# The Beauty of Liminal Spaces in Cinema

Maybe one day we'll be able to find this, but for now, this is all we have.
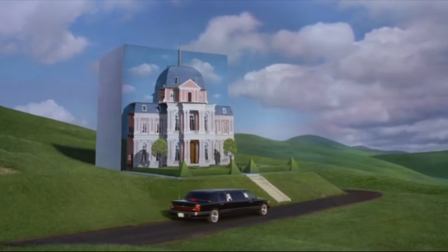This movie is fairly obscure, as it did terrible in the box office, but it 100% deserves to be on this list.
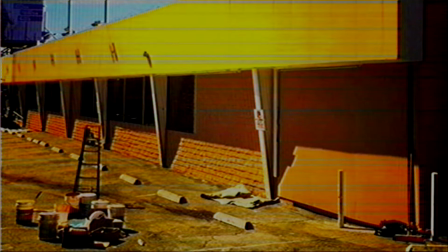Another equally synthetic and dreamlike movie is the film Vivarium.
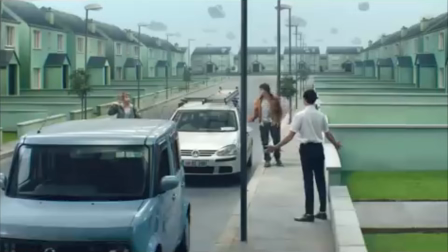This movie screams liminal with its overly bright style and repeating neighborhood visuals.
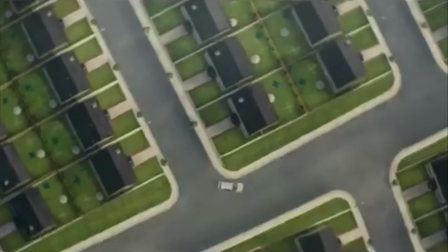Vivarium is a film about a couple that gets trapped in a fake neighborhood and are forced to raise this random child.
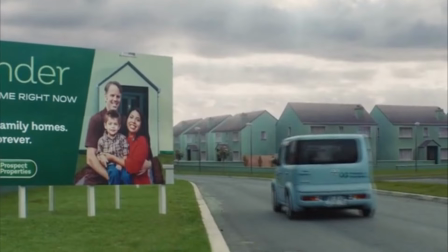It's another very weird movie, but fascinating. The neighborhood they are in is completely vacant and repeats forever.
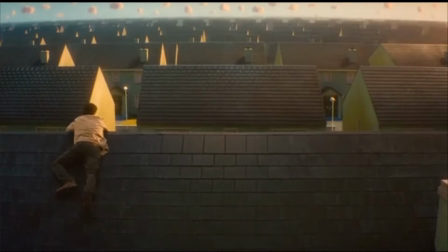They try everything, but are forced to live out their days stuck in this purgatory.
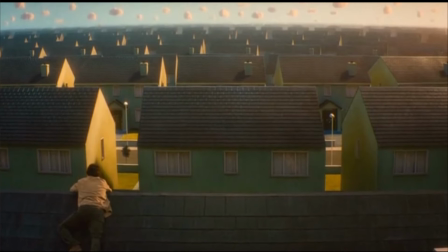While watching this, I was getting so sick of seeing the turquoise houses. I sighed in relief when the film finally went somewhere.
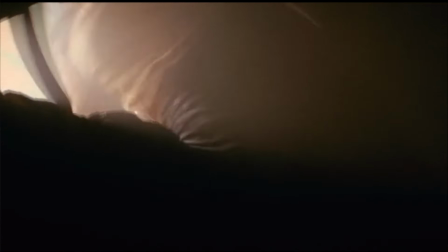The film itself is weird and honestly a little void of substance, but the monotonous visuals are what makes this a clear liminal space movie.
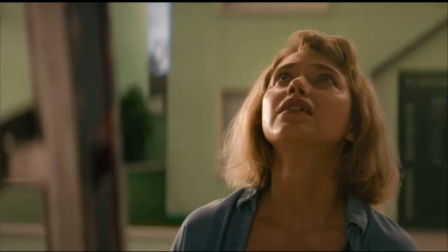Being stuck in a world like this is eerily similar to the backroom's creepypasta, and feels like something that came out of YouTube in 2022.
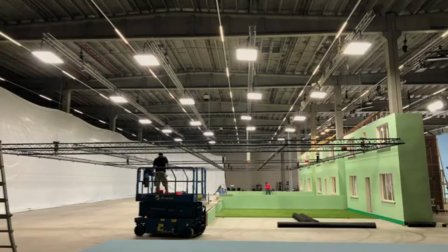According to the behind the scenes documentary, which was graciously uploaded to YouTube,
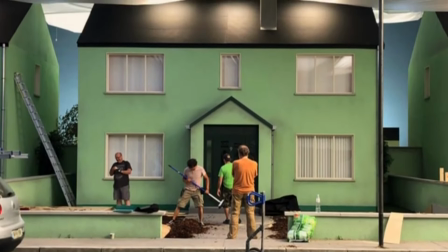the outdoor scenes were filmed indoors with artificial lighting, which gives off that synthetic backrooms look.
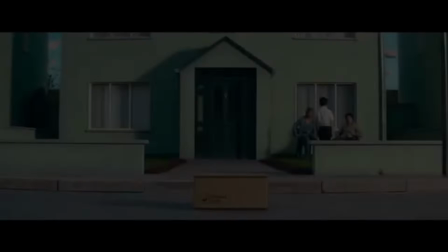And on top of that, there were even some sets built for this thing. Even though most of it was CG,
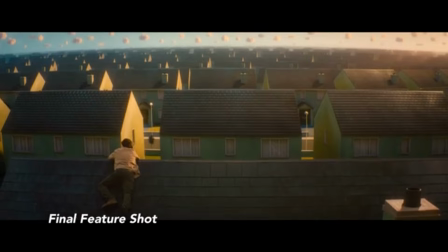this film is so weird and easily something to throw on if you want some sort of Twilight Zone type intrigue.
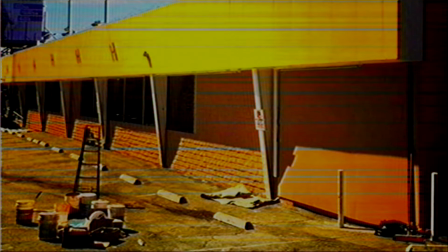The next few movies I'm going to mention aren't entirely liminal, but have a few great liminal scenes that are so interesting to look at.
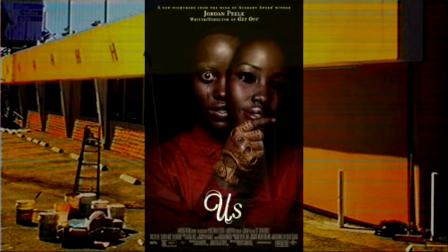In the movie Us by Jordan Peele,
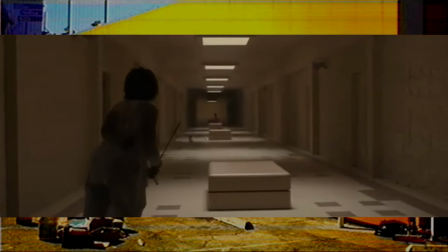there is this great underground tunnel of intricate rooms that seem to span on infinitely and has the same aesthetic as the back rooms.
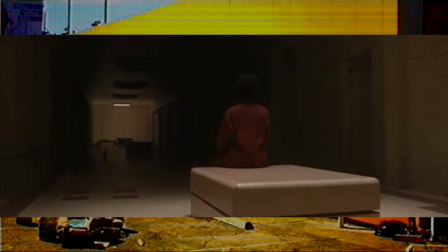The lighting is yellow and the rooms are simple and mundane. It's just so creepy and gives an interesting feeling to the setting.
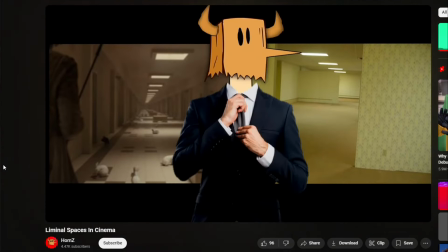The YouTuber Horn Z actually explains it really well in his video. I'll link it here.
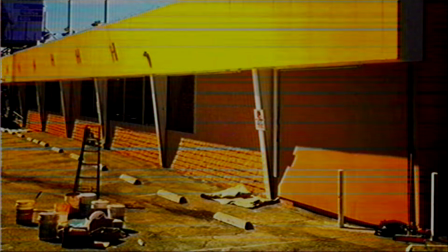Another great liminal space scene that is rather iconic has to be the neighborhood from Edward Scissorhands.
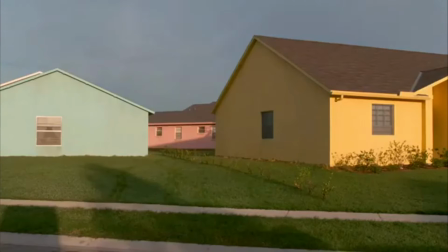This dreamlike world is so exaggerated and colorful which gives it this unnatural look. The film Edward Scissorhands is a story about a man that tries to fit into a world that he doesn't belong to,
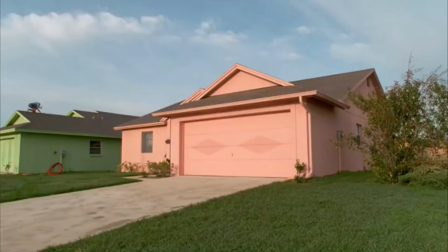which is so visually expressed by the contrasting colors between him and this neighborhood.
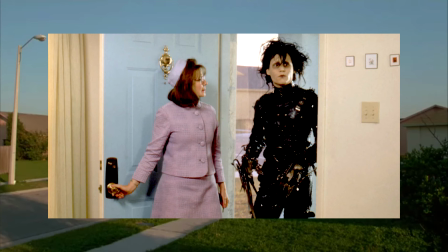He's dressed in all black and sticks out like crazy compared to the Dreamcore-esque colors of this world.
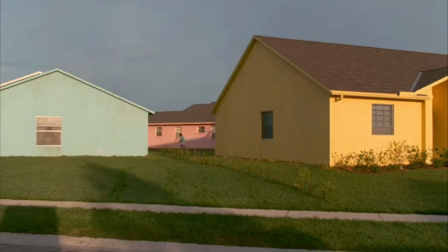It has a special charm to it that's just so interesting to look at.
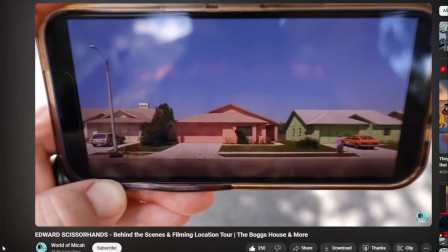And these houses are real places, although they're obviously not colored like this anymore, but it's still interesting to see.
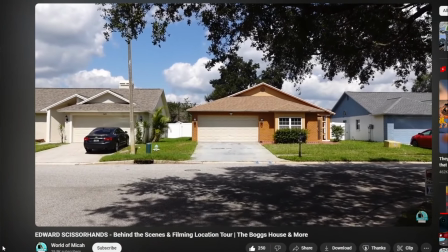There's a great video by World of Micah, which showcases a lot of the filming locations of this film.
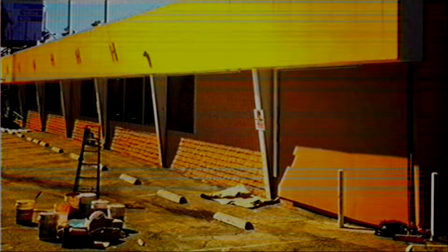It's super interesting to see. Another super iconic liminal space scene from a movie has to be this scene from the ending of The Truman Show.
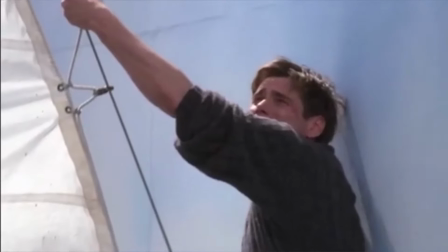The Truman Show is all about living in a false reality, and that alone is pretty liminal.
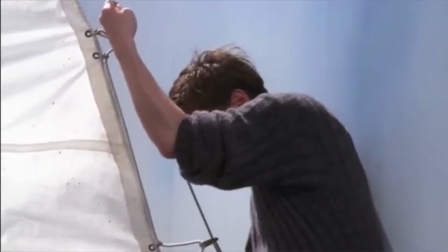But I want to highlight the very ending of the movie, where Truman finally reaches the edge of his reality.
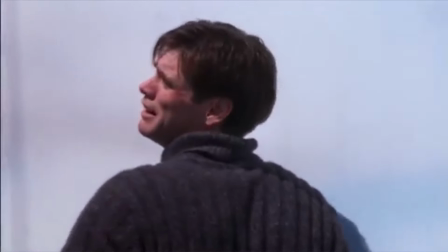He is faced with a fake cloud backdrop and a staircase leading up to the unknown.
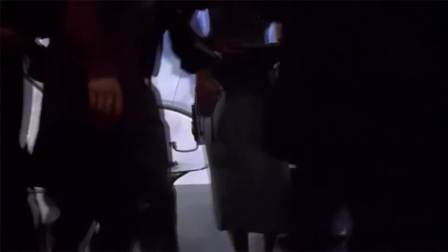The scene is surreal and so beautiful.
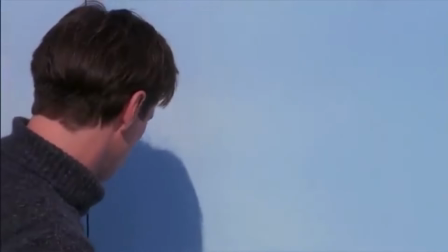We don't know what happens to Truman after he goes in, and we are left with just the aftermath of his existence.
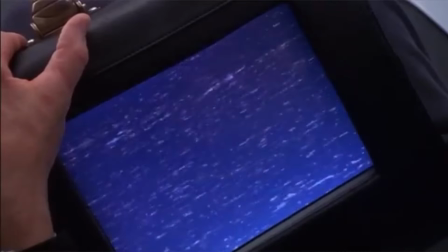It almost feels like a Salvador Dali painting, or a piece by Gabrielle Traversat.
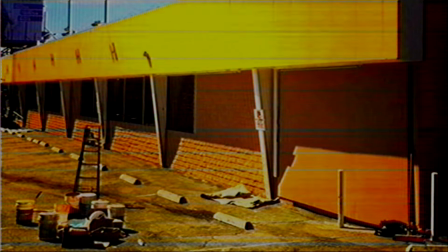And of course, I can't talk about liminal space cinema without mentioning the insane style of David Lynch.
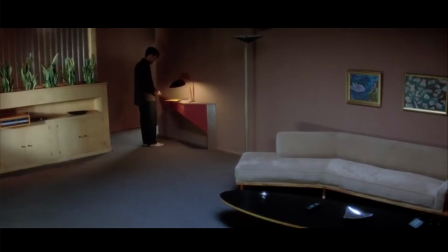His films are wildly ahead of their time. They have this weird energy that's just so raw and awkward. I feel Lynch understood the feeling of Liminal Spaces very well.
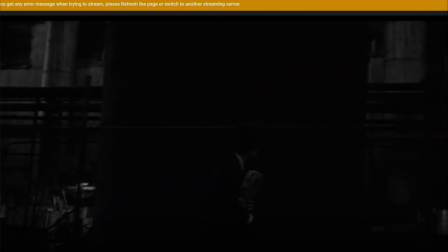His films often consist of surreal dreamlike scenes that the characters are all too familiar with and are completely unfazed by.
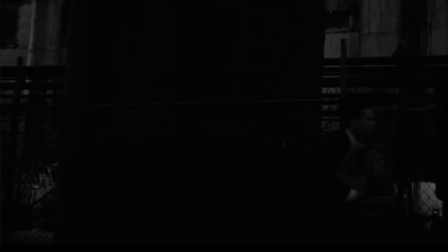Far before the term Liminal Spaces existed,
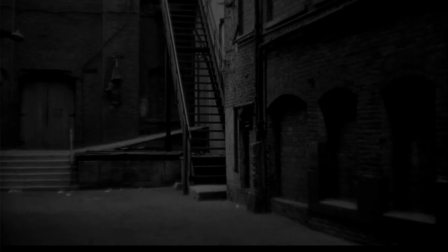David Lynch was making odd, mundane worlds for his films, which are often wild and interpretive.